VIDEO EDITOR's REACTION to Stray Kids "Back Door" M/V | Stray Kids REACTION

Hello. So today we are checking out Stray Kids and we're going to be checking out the song Backdoor. But before we get into that, if you want to check out more Stray Kids videos, I have reacted to so many over on my Patreon. I will link that down below and you can check it out. It's also a great way to support the channel if you would like to do that. With that said, let's get into this music video.
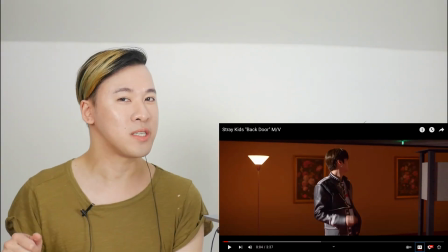23s
Okay, so this intro is actually a little bit different and an intro we hadn't seen before yet.
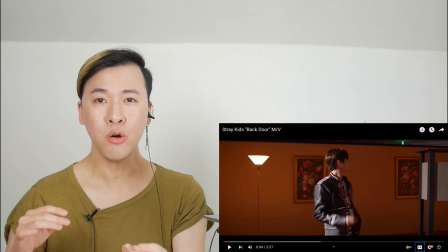28s
So instead of a classic zoom in or a classic pan or a motion that is just very like makes you want to stop and see what's going on,
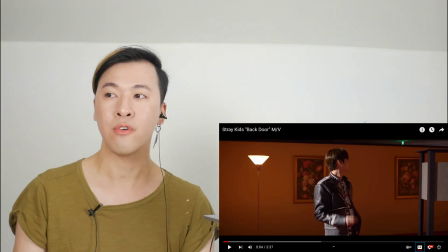35s
instead we have a different approach where we have one that's more based on a reaction.
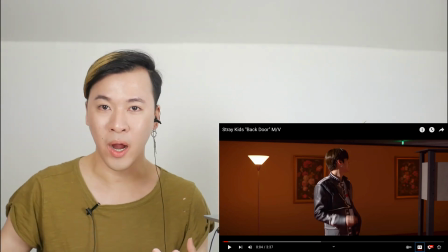41s
So him looking kind of clueless and him looking around gives us a sense of curiosity on what's going to happen.
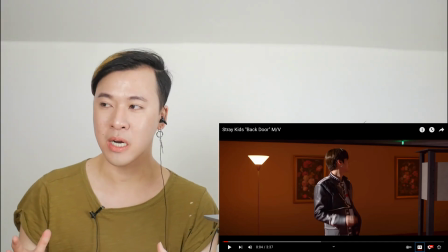46s
But this is typically less effective on social media because when people are scrolling, they may not even notice that.
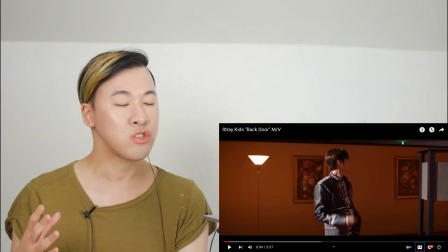53s
However, this video is successful, so clearly it was successful. So very interesting to see kind of mismatched styles happening and things you wouldn't typically
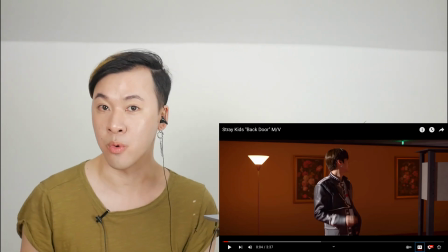61s
expect and something that is a little bit different and for it to actually work and do really, really well. Love this intro, very different, very cool.
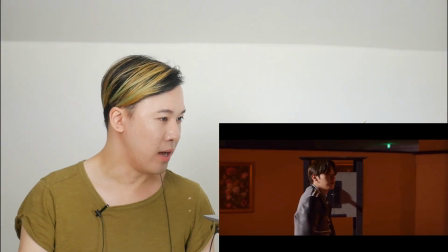70s
Oh, a lever. Is he gonna pull it?
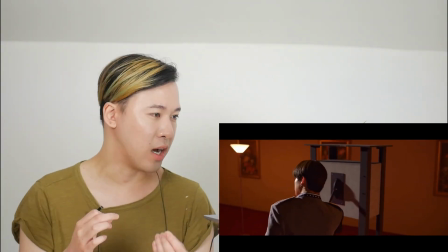77s
We're drawn in by this sense of curiosity. I love it.
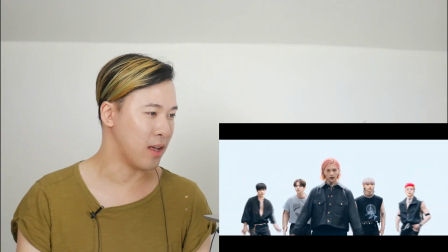82s
Oh, and then it starts. So cool. I love it. Wow.
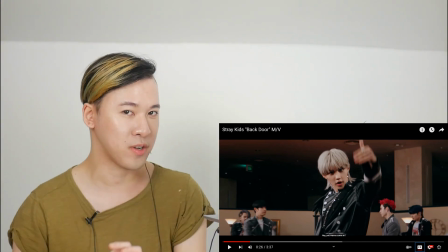89s
Those transitions, so on point, cut so perfectly. If you're even like a millisecond off, the transition looks off.
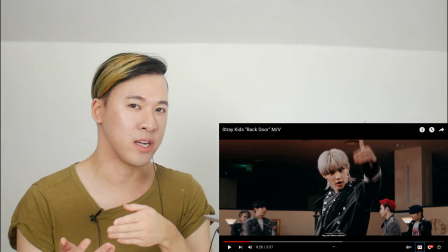97s
These are done so well and they're cut so precisely.
Wanna come in?
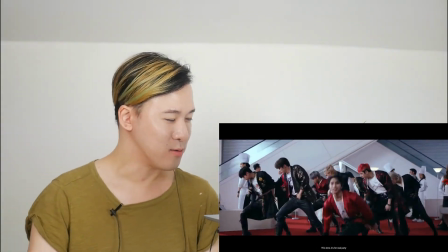104s
Oh, so cool.
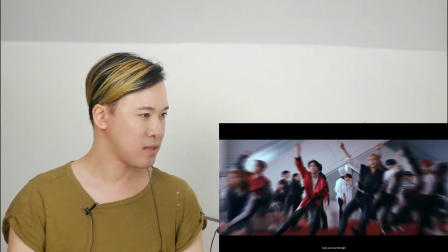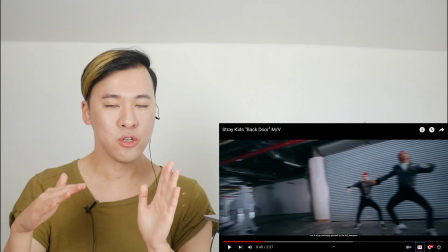113s
So from those two shots, you can see a difference in camera setup. The first one was more structured and steady, as well as like a lot of jutting with the beat.
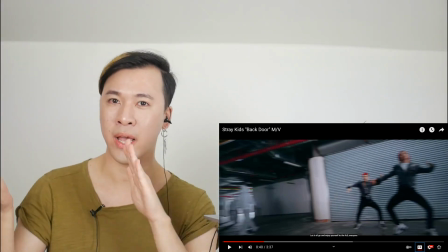122s
Well, this one feels a little bit more like handheld and a little bit more like chaotic. And it goes with the different vibes of the different scenes.
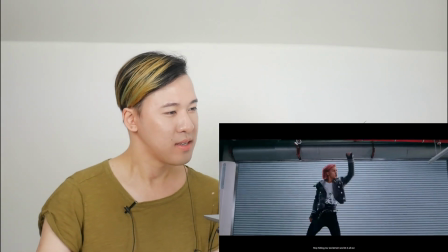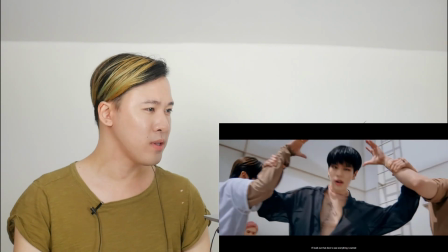137s
Ooh, complete vibe change up here.
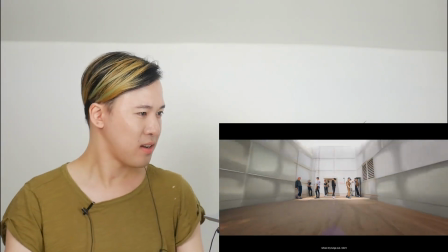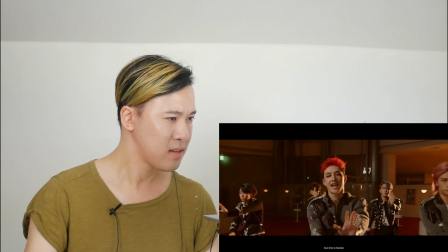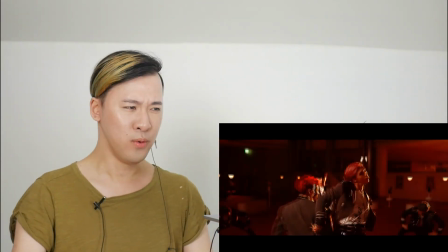152s
Ooh.
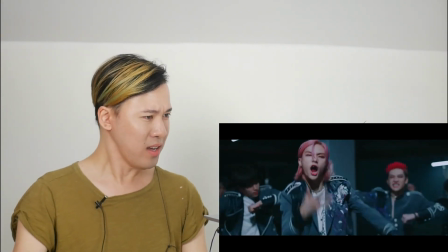155s
Okay, yeah.
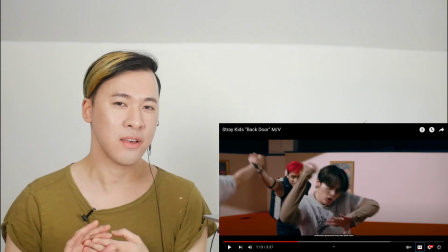162s
So I will say something, I can't tell if they're using a lot of blur in this video,
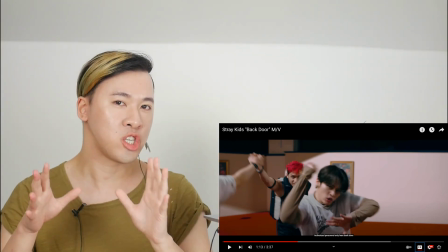167s
like motion blur, or if they had just shot it at a lower frame rate.
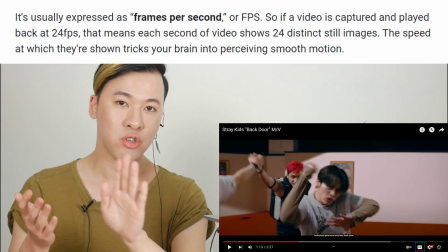171s
So cameras will have options to shoot at a high frame rate, which just means videos are shot in a way where it's just a bunch of pictures put together at a very fast pace,
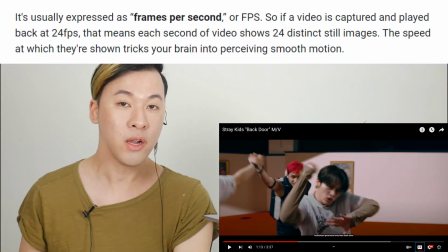180s
and that's why it appears like it's moving. So when you're shooting at a high frame rate, it is more frames per second.
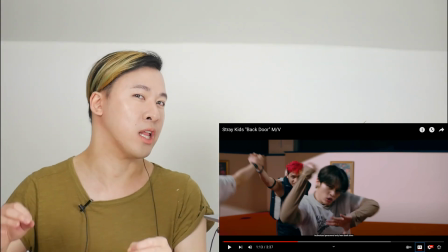186s
Movement can be a lot more fluid. I don't know if they just shot at a lower frame rate or if they just added blur in.
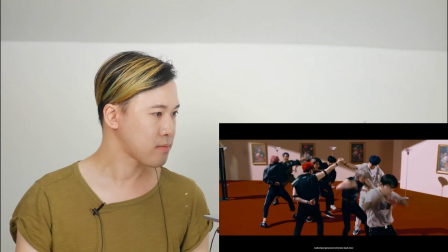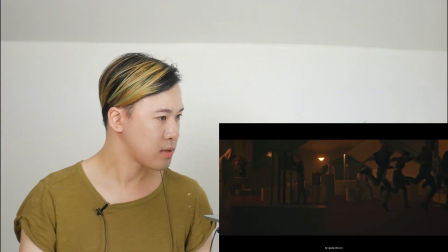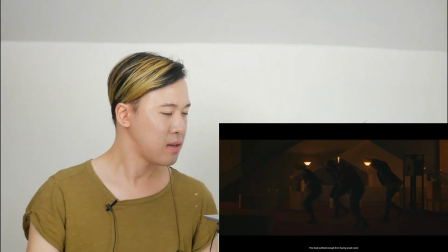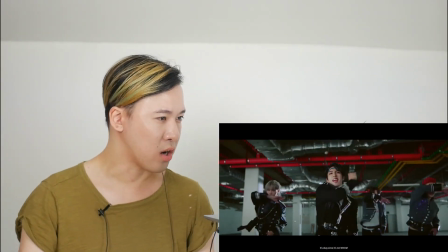208s
The light and dark is very interesting.
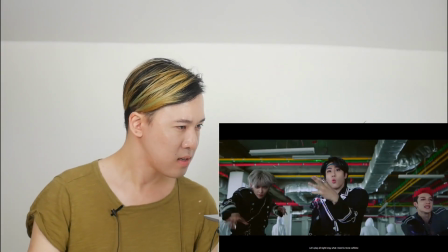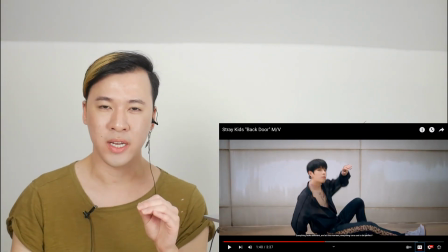219s
Okay, I'm seeing that they added the blur in because there are moments where the movement looks very fluid.
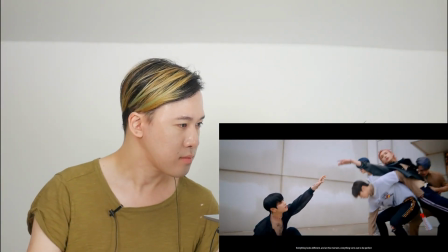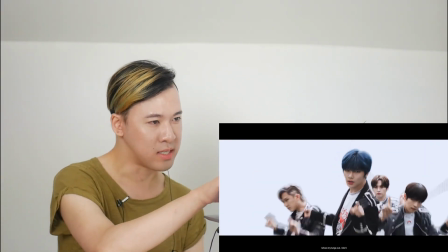231s
Like, you see how it's almost like a delay in a blur.
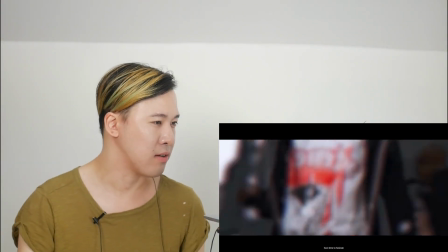236s
Sometimes it's more obvious, sometimes it's less obvious. But yeah, that's definitely all added in.